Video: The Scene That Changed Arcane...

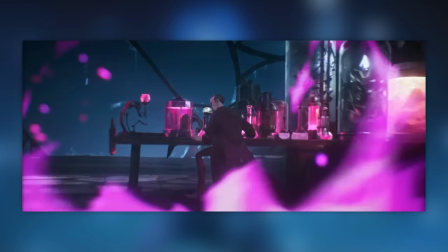Still falling in slow-mo since all these events are taking place in the same microsecond.
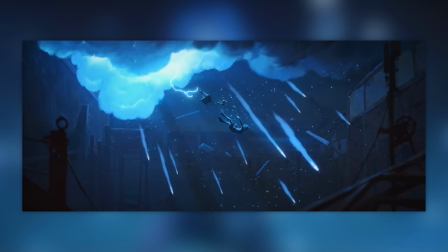In the time it took for Baby's first murder, she has barely fallen any distance. Surrounded by the chaotic blue.
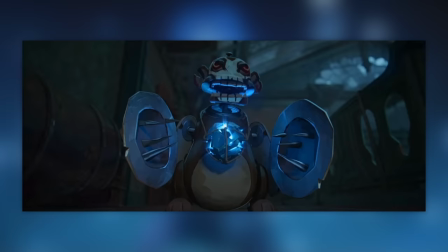And then, it starts again.
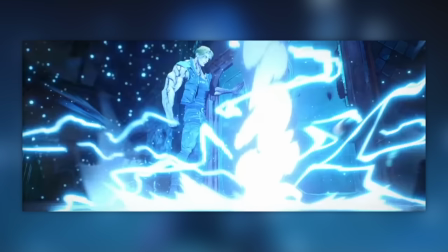This time from yet another angle of Beast Boy, but more importantly...
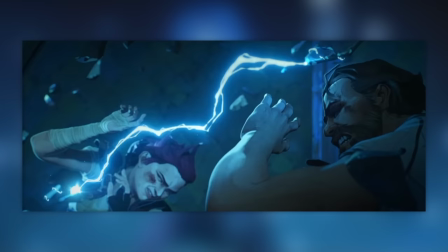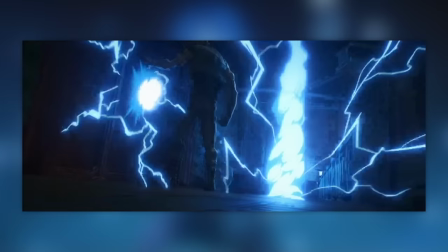So that's why the door exploded from the prior shot.
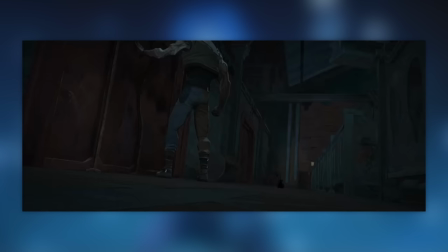I don't know how quick your reflexes are meant to be to notice that the first time round and have time to ask the question about it before this reveal, but for this shot by shot breakdown,
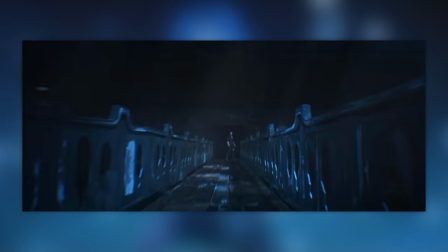it's a great little attention to detail. I guess it's for the replayers like me. Thanks!
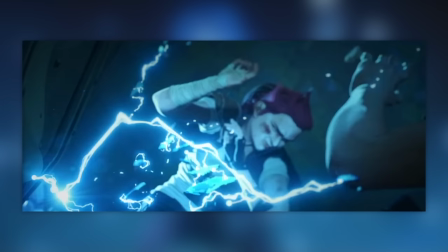I always thought this was just a shard of the core or something piercing the keyhole, but no, that's a whole core.
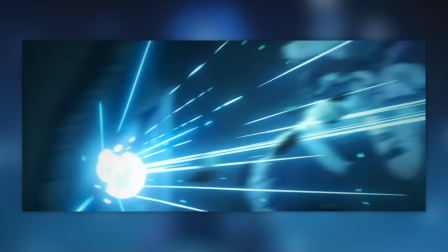With a power so intense and fast, you can see the vaults jumping off of it, and moving despite everyone else practically frozen.
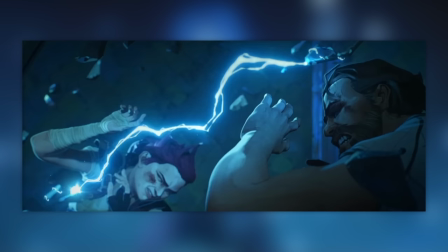All three cores are being used here, and it's because of the overcompensation powder put in, that there's any real kill count going on at all here.
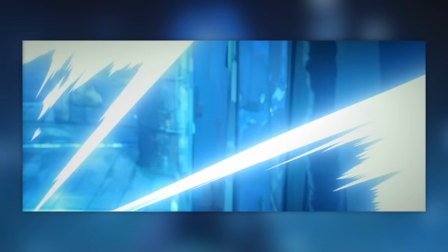A reasonable dose of one core would have done the trick against the immediate danger. Huh.
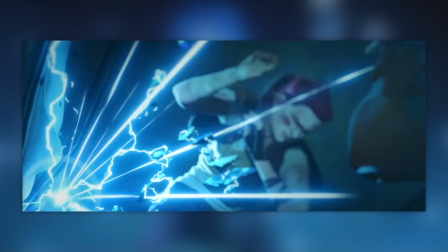Nevertheless, it pierced, and in doing so is the bad news none of us wanted or expected.
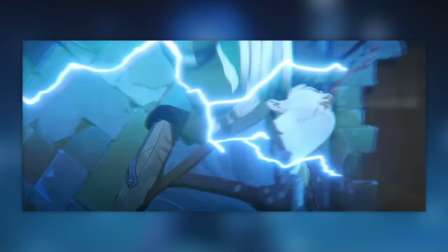Taken out instantly from just the blast of energy, splattering his goggles as they float, suspended in time.
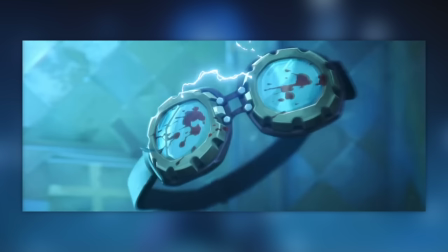Kind of a classic way to present a death more tastefully, but always impactful when it does.
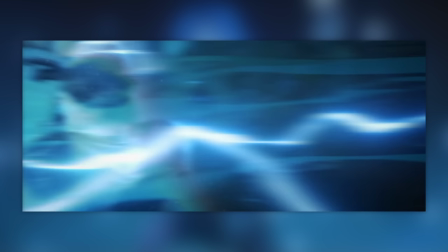Followed by an actual impact of Clagor's body hitting the wall opposite, lifeless instantly.
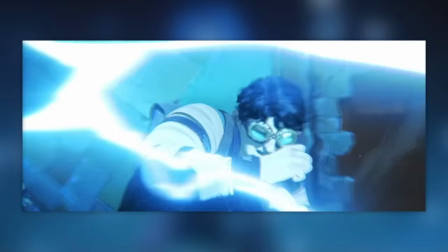Perhaps a mercy, all things considered, since...
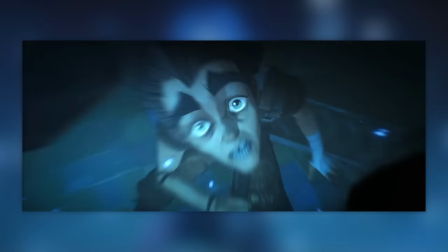Milo gets an even worse fate. Also blasted by that same surge of energy, yet not to a lethal degree.
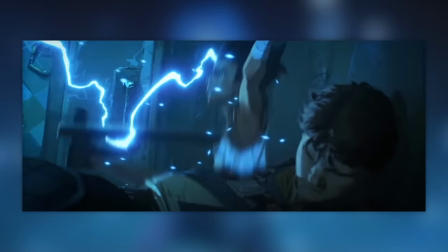Instead it's the knockback that gets him, with a pipe thrust through his gut. Perhaps a piece of the door that plinked off earlier?
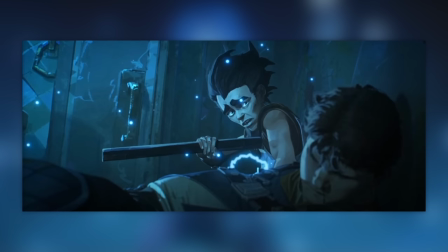Whatever the case, it's the look he gives that's really gut-wrenching, as he's self-aware enough to recognise the passing of his adoptive brother in the moment.
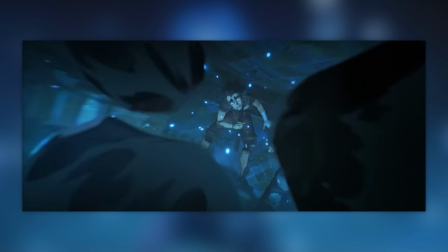It's so quick, but it's such a moment of despair. Right before the roof above him comes to take him out too.
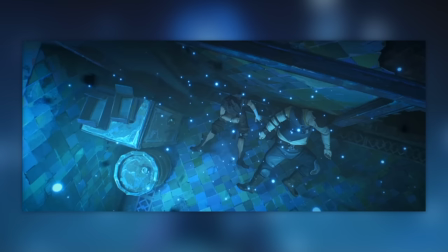Us now as the debris to crash into his face and cut to black. Ugh, brutal.
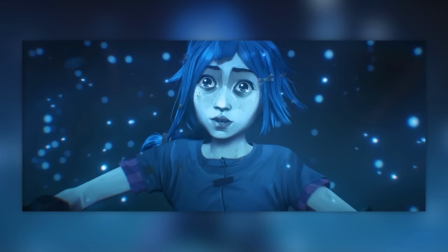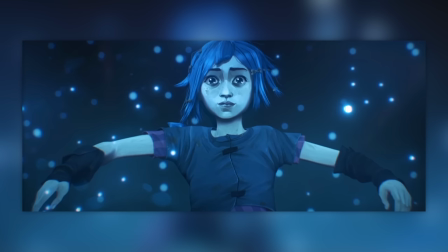All that passes after just a little bit of extra time, Powder still falling in the moment, almost angelic.
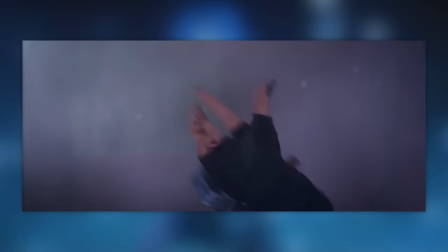Finding a kind of solace in the madness, as it's both a beautiful display of blue, and the start of a hobby in explosives.
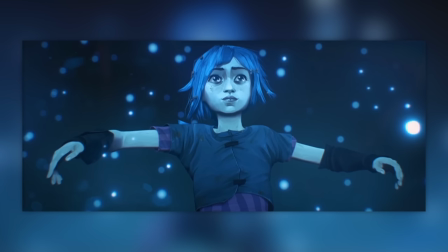Oblivious to the disaster that's taken place, and yet oh so fitting of the person she's about to become.
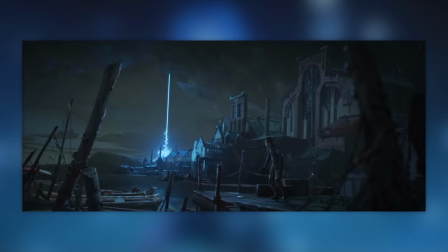And one more time, lighting up the night sky and catching the eye of Marcus, the corrupted Forza who's been making deals with Silco behind closed doors. It's not much more to add, but it shows more of the scale of that explosion against a grey skyline, with a simple pull-in to show his intrigue.
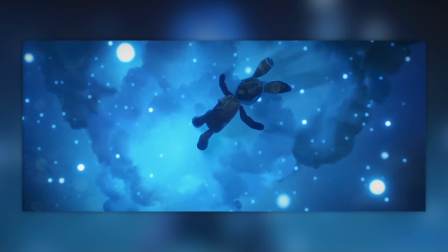And now it's time for reality to kick in as the aftermath unfolds in front of us.
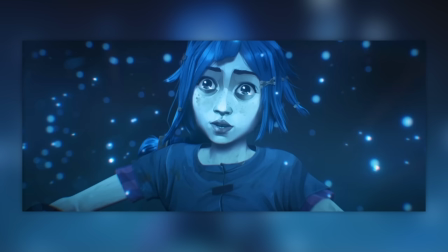Powder now disappears for 6 minutes of the runtime, as everyone else has to deal with their final character arcs.
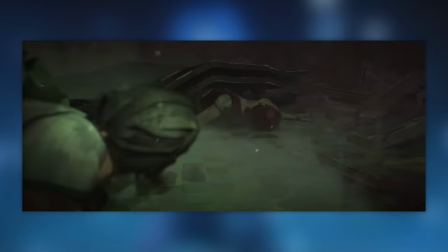Beast Boy survived, Vanda rolls out to dole some punches, Vi is crushed under metal, Vanda is smacked down, it's all awful.
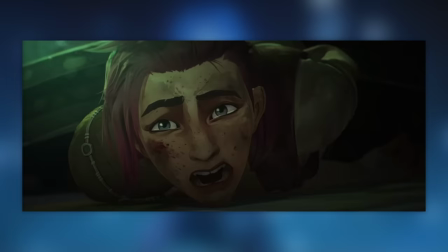And what's more, Vi,
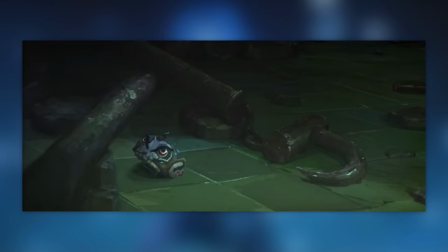in catching a glimpse of the corpses, catches sight of Powder's influence too. It's an explanation of the worst kind.
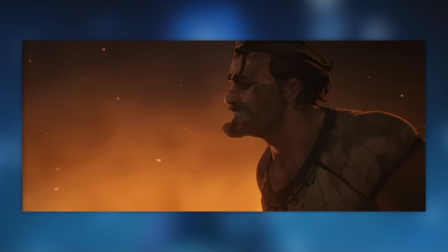Meanwhile Vander...
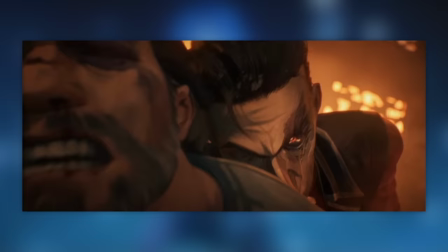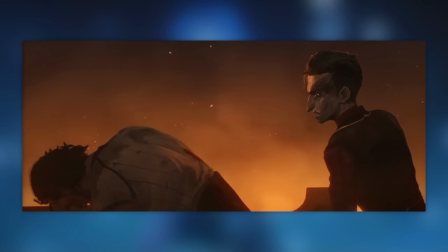Oh it cuts out the music on his stabbing! The emotion's only going harder as he and Silco take their final moves against each other, and Silco wins!
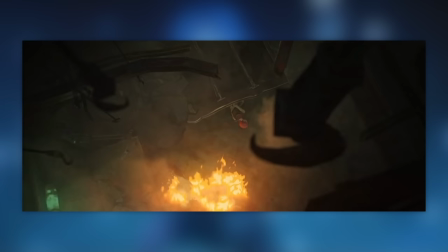Shattering Vander into the serum as they hunt for Vi now.
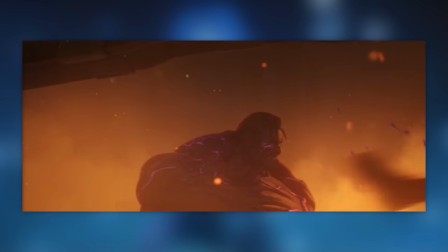But it's not over yet, as Vander has one last move in his final breaths, in a beastly bio-arcane form.
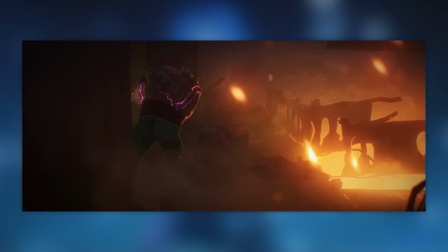It's a hero's final solution, but a tragic way to die.
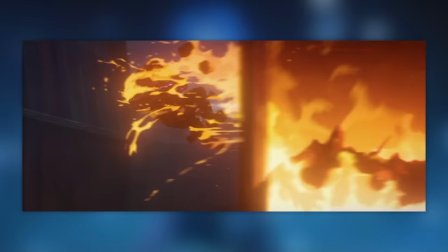Killing Beast Boy via exploding his head, and finally diving Vi out to safety against the burning building.
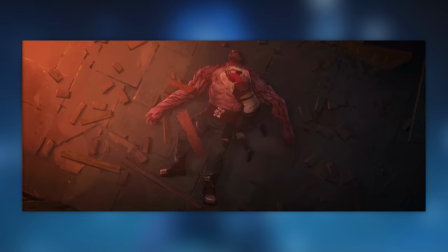As Silco lives another day.
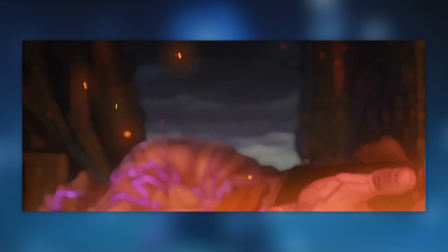And now, finally, Vander is dead, with his heart beating out loud on street level.
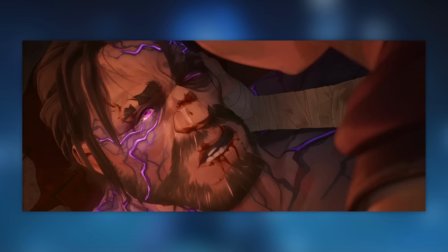And giving his final words.
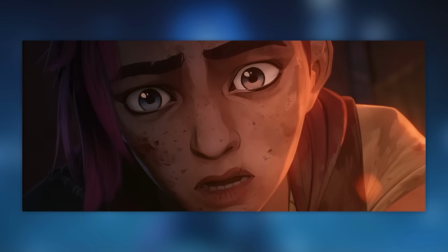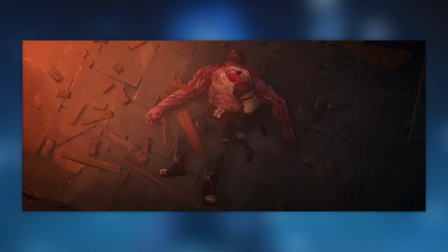And ending us with our final van der shot, dead on the streets, ballooned into his beastly form as the camera pulls up from its bird's eye view, twirling away as Vi grieves. A sorrow-looking sight for an untimely death, or maybe his moral spirit reaching to higher planes.
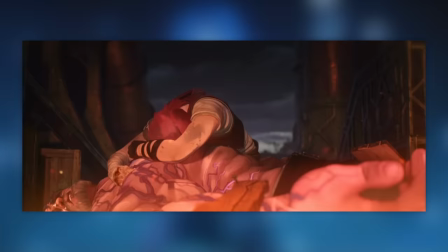Whatever the spiritual nature of the arcane universe, there's still that major thread yet to be addressed in most tear-jerking of ways.
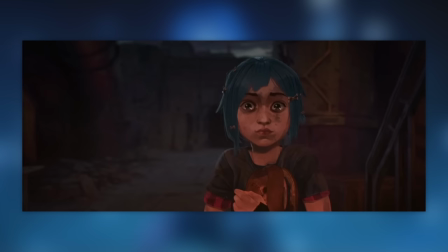In the middle of Vi standing and mourning her adoptive father, she just appears in the background, tiny and harmless.
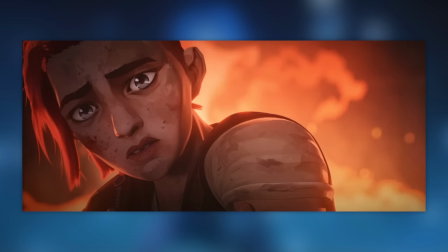Oblivious to everything else that has gone down. She's cast as a hint of colour in this dreary world, whilst Vi is backlit in flames, knowledgeable of all the awful context.
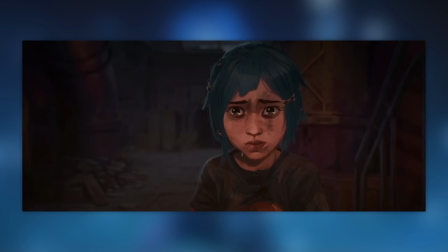Vi shone so much more close up thanks to the intensity of her words, whilst Powder is taken aback.
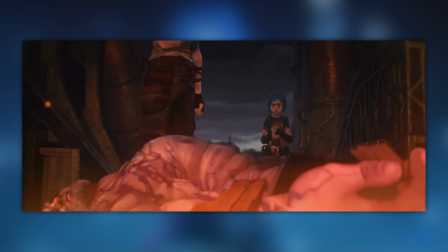Unaware and conflicted. A child being scolded and backpedalling without any context. And now she finally sees it. Eyeline matching to where she's looking down, we can now see Evander dead in the forefront.
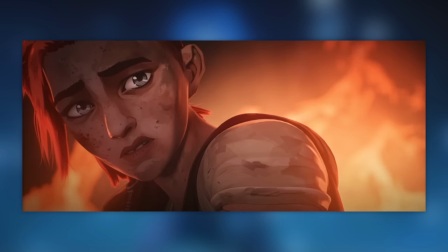Glowing an orange against the bluish backdrop, and the fire's so hot you can actually see some heat lines refracting some of the light in front of him.
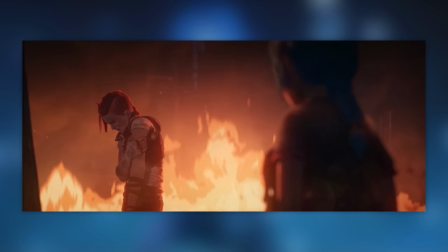An extra sprinkle of good animation to simulate in this well-done CGI land. And for the first time, Powder is involved with a shot of the fire.
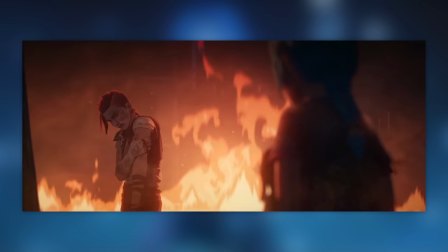As an unmoving silhouette against it. A role that's often placed for someone who intentionally lit the fire and relishes in its destruction.
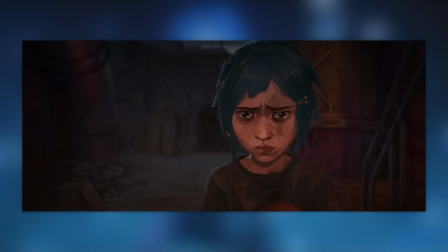Ominous.
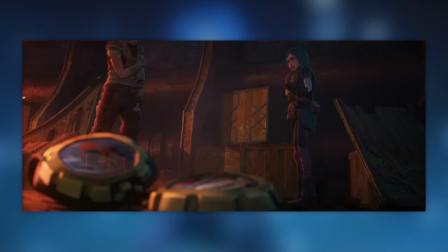And now it's the realisation. Trying to justify their original intentions as it was only meant as assistance.
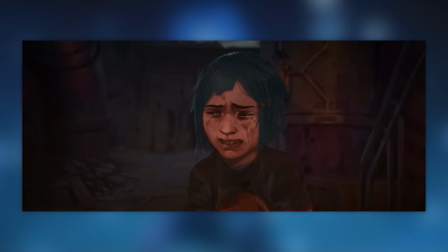And the anxiety of it all starting to creep up on her. Right as she spots Clagor's goggles.
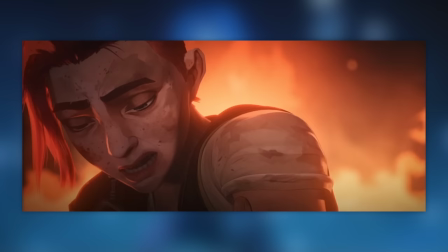Another somewhat corpse that she's involved with.
I told you to stay away.
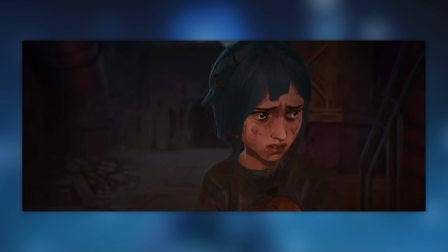It's a naturally induced breakdown, now going for the bargaining stage of grief, and Powder doesn't know what else to say.
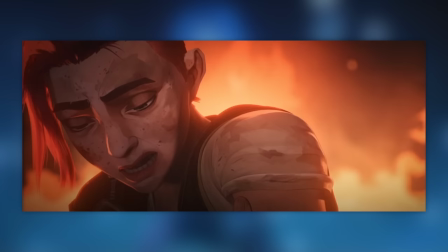She can only repeat her intentions, however manically, with all sorts of squashing and stretching on her head as she cries.
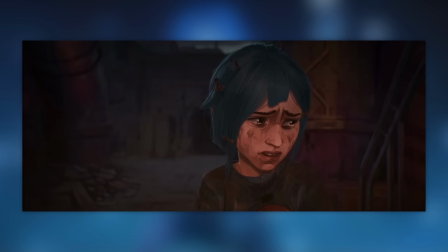I told you to stay away! No! Why did you leave me?!
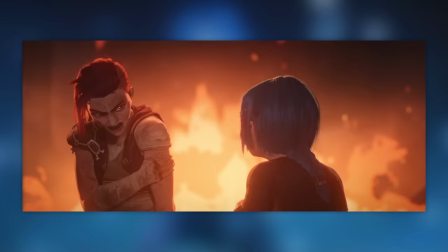Aw man, this is just awful. I don't know if that's makeup or meant to be dirt, but it is streaming down Powder's face and the hint is just the worst of it.
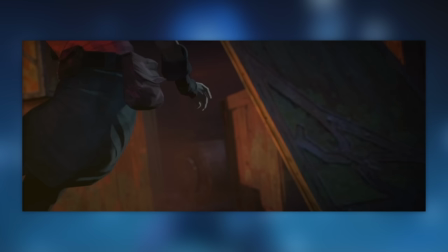You can even see the liquid flinging off her face from the impact. And you know it hurts since throwing hands is entirely Vi's thing.
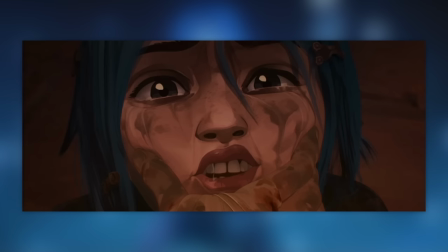Knocked down in the face of the fire.
Cush you're a jinx! Do you hear me? Milo was right! No! No! No!
And it just continues, grabbed by the jaw in the most belittling way.
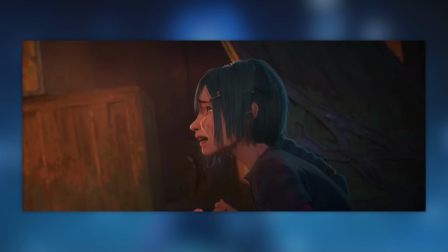Squeezing her so hard as the effect of that hit is blood starting to come out of her nose, and saying the very worst things Powder could stand to hear.
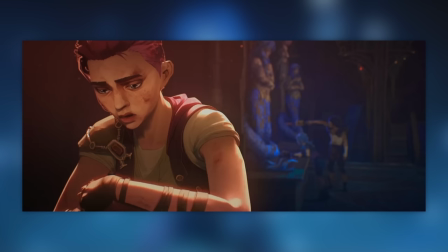We already know her insecurities centre around Milo's bullying and being a jinx, and at times it felt like only Vi was ever on her side.
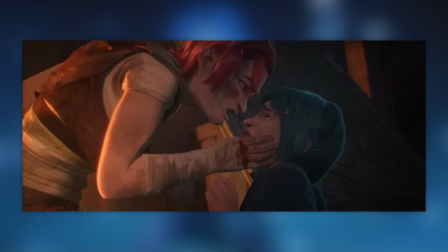But now, even she is saying it. Her worst realities are coming true, added on to the fact that she's confirmed at least two kills on her friends.
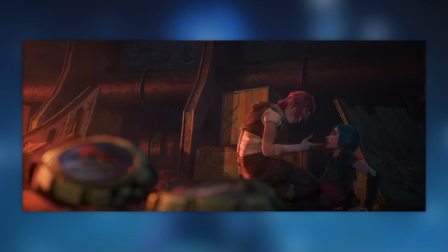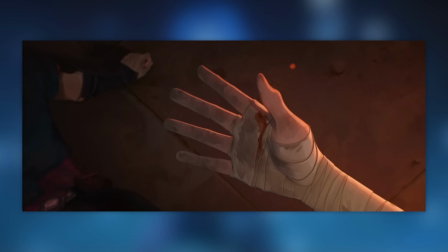Meanwhile Vi is at a point of reflection, catching Powder's blood on her palm, and much of her own from her fistfight earlier.
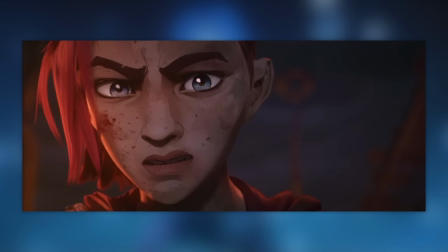She didn't want this to happen. This is not how things were supposed to go.
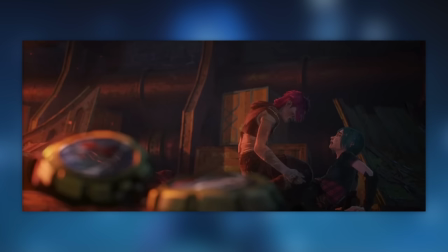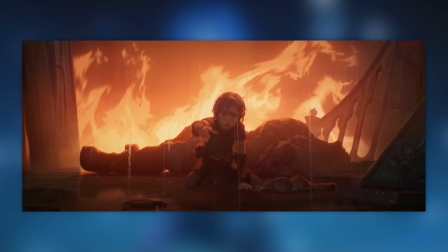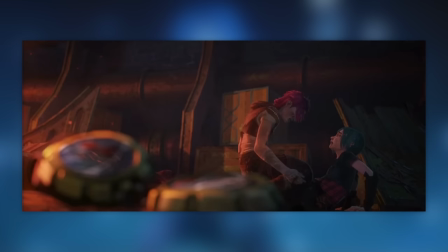And now it's the depression stage. Tears literally from Vi as well as symbolically as the rain pit is on Clagor's goggles.
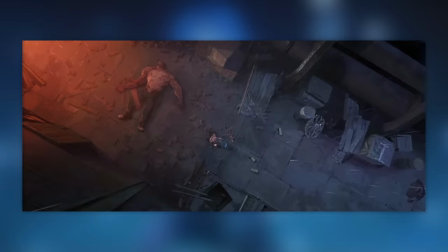All to leave Jinx to herself.